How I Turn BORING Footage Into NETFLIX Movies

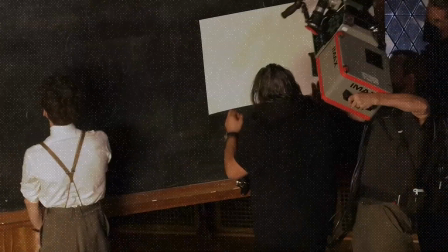[0:02]
Professional filmmakers are the best content creators on the planet.
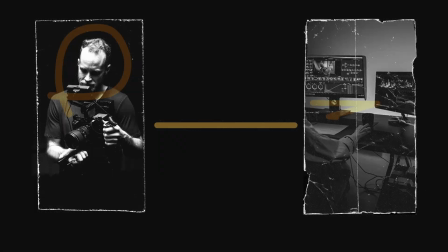[0:05]
So why won't we learn from them and implement it in our own editing so we can become the best video editor and content creator as well?
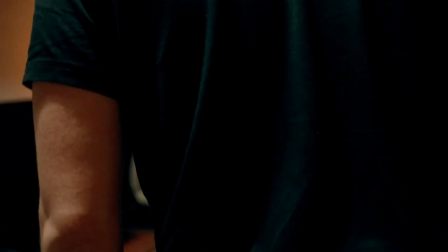[0:11]
Today I want to show you a simple concept from filmmaking which will change the way you edit videos and look at videos. And I work with many editors but almost no one pays attention to this. So right now we are in Photoshop because it's easier to show it here.
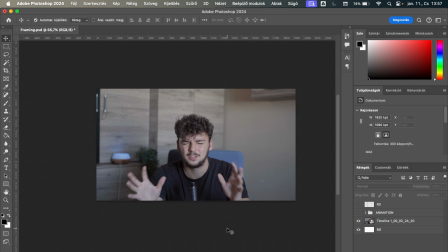[0:24]
We see a picture which is a frame from the video. Let's imagine you are in Davinci Resolve or Premiere Pro or whatever program you use. Hopefully you use Davinci Resolve, but this is your timeline. And now you want to add an animation. This is the animation on the right side and it's very good, it's okay, but it's not the best.
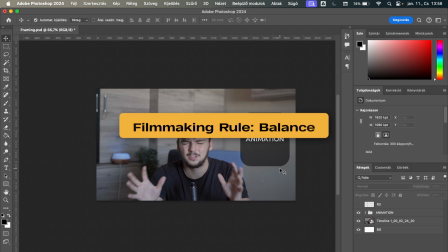[0:40]
Why? Because we have a filmmaking rule which is balance. You have to balance the picture.
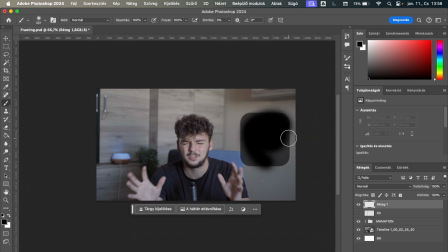[0:45]
Right now if you think about it, we have this thing right here, I'm gonna paint over it, and we have me right here, and that's it, we have this.
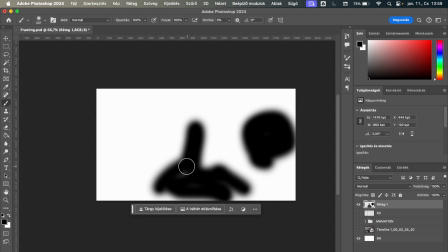[0:53]
So if I disable everything and we only see a white page, we see that out of the whole frame we only have things here and here. And this side is completely left out. It's not in balance. So a better balance would be if we have something here and we have something here.
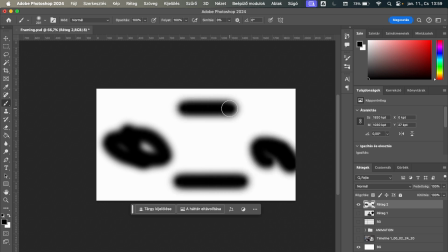[1:07]
Or we have something here or we have something here. Or we have something here and something here.
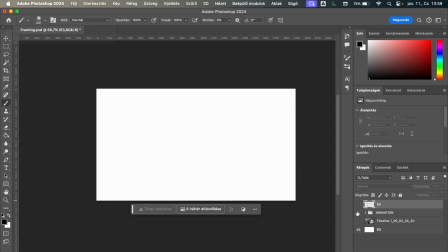[1:12]
So the picture is always balanced. So in our example, how can we do this?
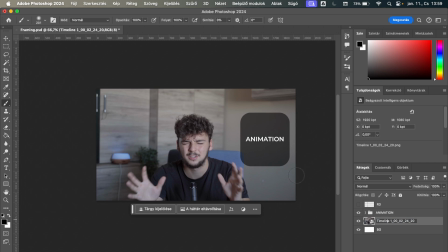[1:17]
How can we have an animation on the right side but also have balance on the left side? Maybe we can create another animation and put it on the left side so it's all balanced out. It's looking so much better. But if you only have one animation, then what can you do?
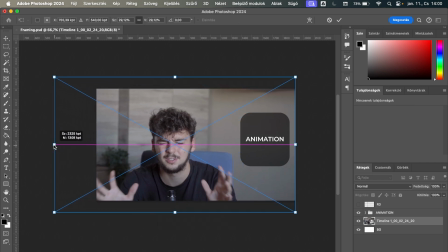[1:29]
Yes, you are right, you can obviously upscale the picture and put me on the left side so the animation is on the right side.
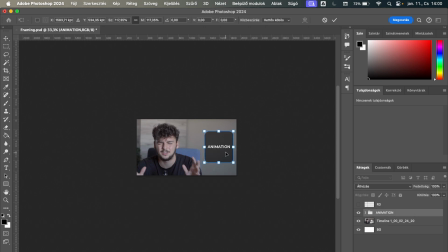[1:36]
And if we do this and we do the animation on the right side, now it's much more balanced and much more better looking.
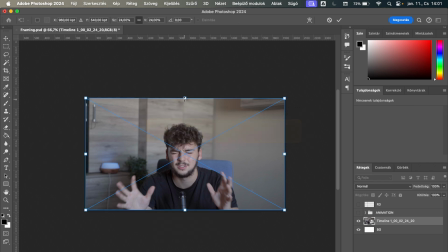[1:42]
But it's not just for animation, it's for the basic frame as well. If you have a frame like this where the person is too little and is not really everywhere in the page,
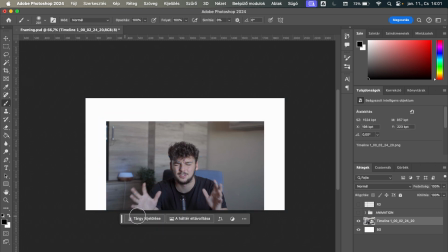[1:51]
because let's say this is the whole page and maybe let's draw over it again and check the heat map, we decline this.
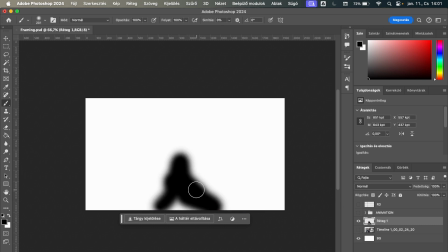[1:59]
This is the only part that there is something in the frame.
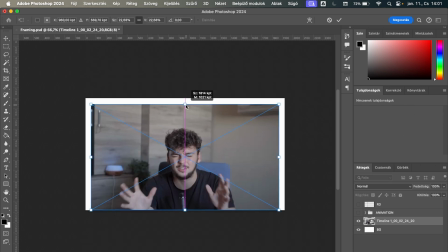[2:02]
So we can scale up the picture and maybe make me much better so I fill up the frame.
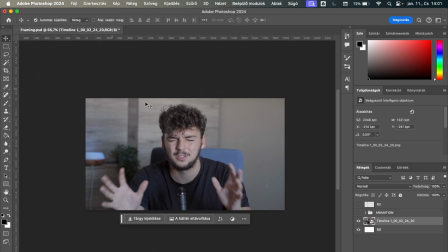[2:08]
We don't have to overdo it, but this looks so much better to watch. And now you're probably saying that, oh, if only there were a guide that can help me.
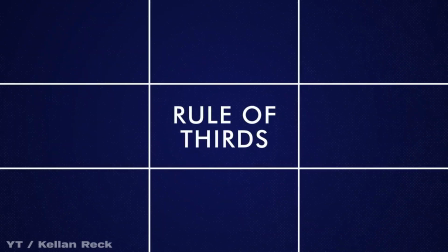[2:17]
I would say yes, there is. The rule of thirds.
Is a rule of The rule of thirds. thirds is probably the fundamental building block of all of the rules of composition.
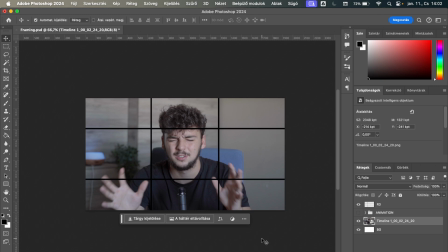[2:24]
There is a rule of thirds, which is the basic principle in filmmaking,
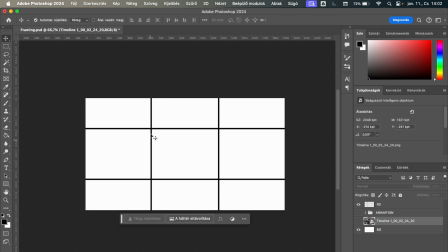[2:29]
which means that our eyes are naturally looking at these lines when we are watching a video, watching a film. So filmmakers always put everything on these lines and especially on these corners.
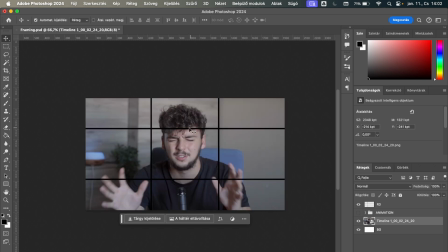[2:41]
So now if we check with our image, I'm in the middle of everything. Yes, this is good, but I could be here.
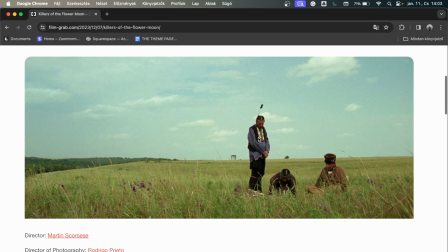[2:47]
And we can go all day on Film Grab and looking at scenes from movies. We can say they are on the right line.
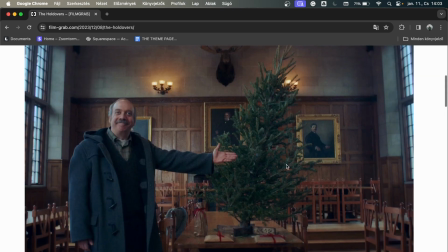[2:54]
You can see that this is on the left line and the tree is on the right line. It's everywhere.
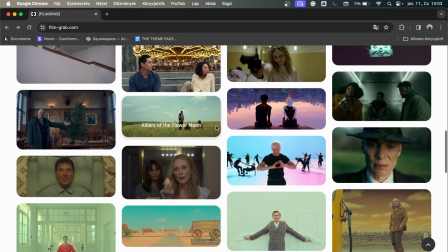[2:59]
You can see it everywhere. It's in every movie. And now that I told you this, you will looking at movies and you will see these three lines and you will ruin your life.
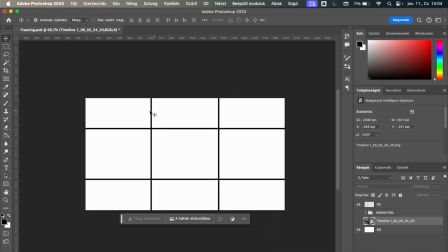[3:07]
I did the same. I can't watch a show without looking at these lines and thinking about them. But it's true, they make the video so much better.
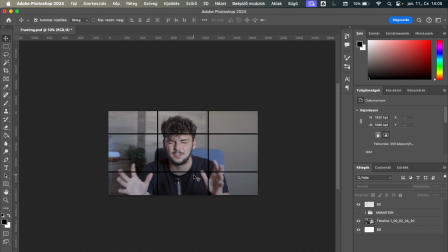[3:14]
So now that I ruined your life, you can think about this by editing. You can think about the lines and you think about separating the frame to 3 different sections. And you can put things in the 3 different sections. Of course, in video editing and talking head videos, it's quite hard to do the putting on the line and putting something else on the other line.
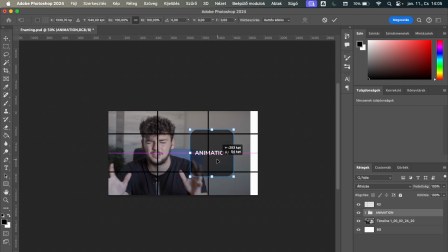[3:31]
It's not looking that great as you see, but you can think about the sections.
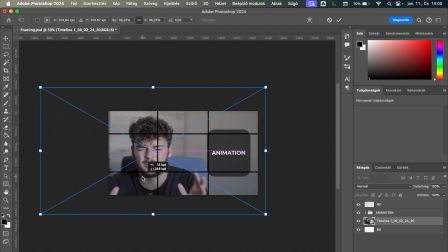[3:36]
And now if you only think about the sections part, we will obviously put it here and put it here, and now it's looking much better as we talked about before. It's the same as before, but right now we have guidelines. And yes, we didn't put myself on the guide exactly, and it would be better to do that. And yes, this actually looks much better. So when you're editing, stop for a second. Look at the screen, look at the frame.
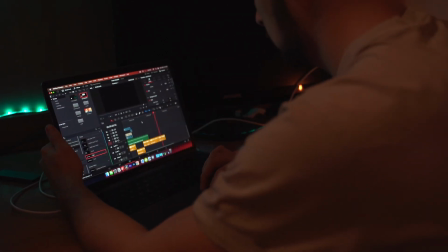[3:58]
Think about what is this frame looking like? Is this good? Is this small?
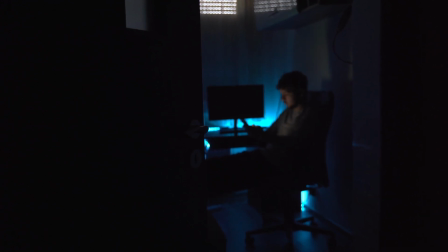[4:03]
Is there balance? Should I do anything to have balance?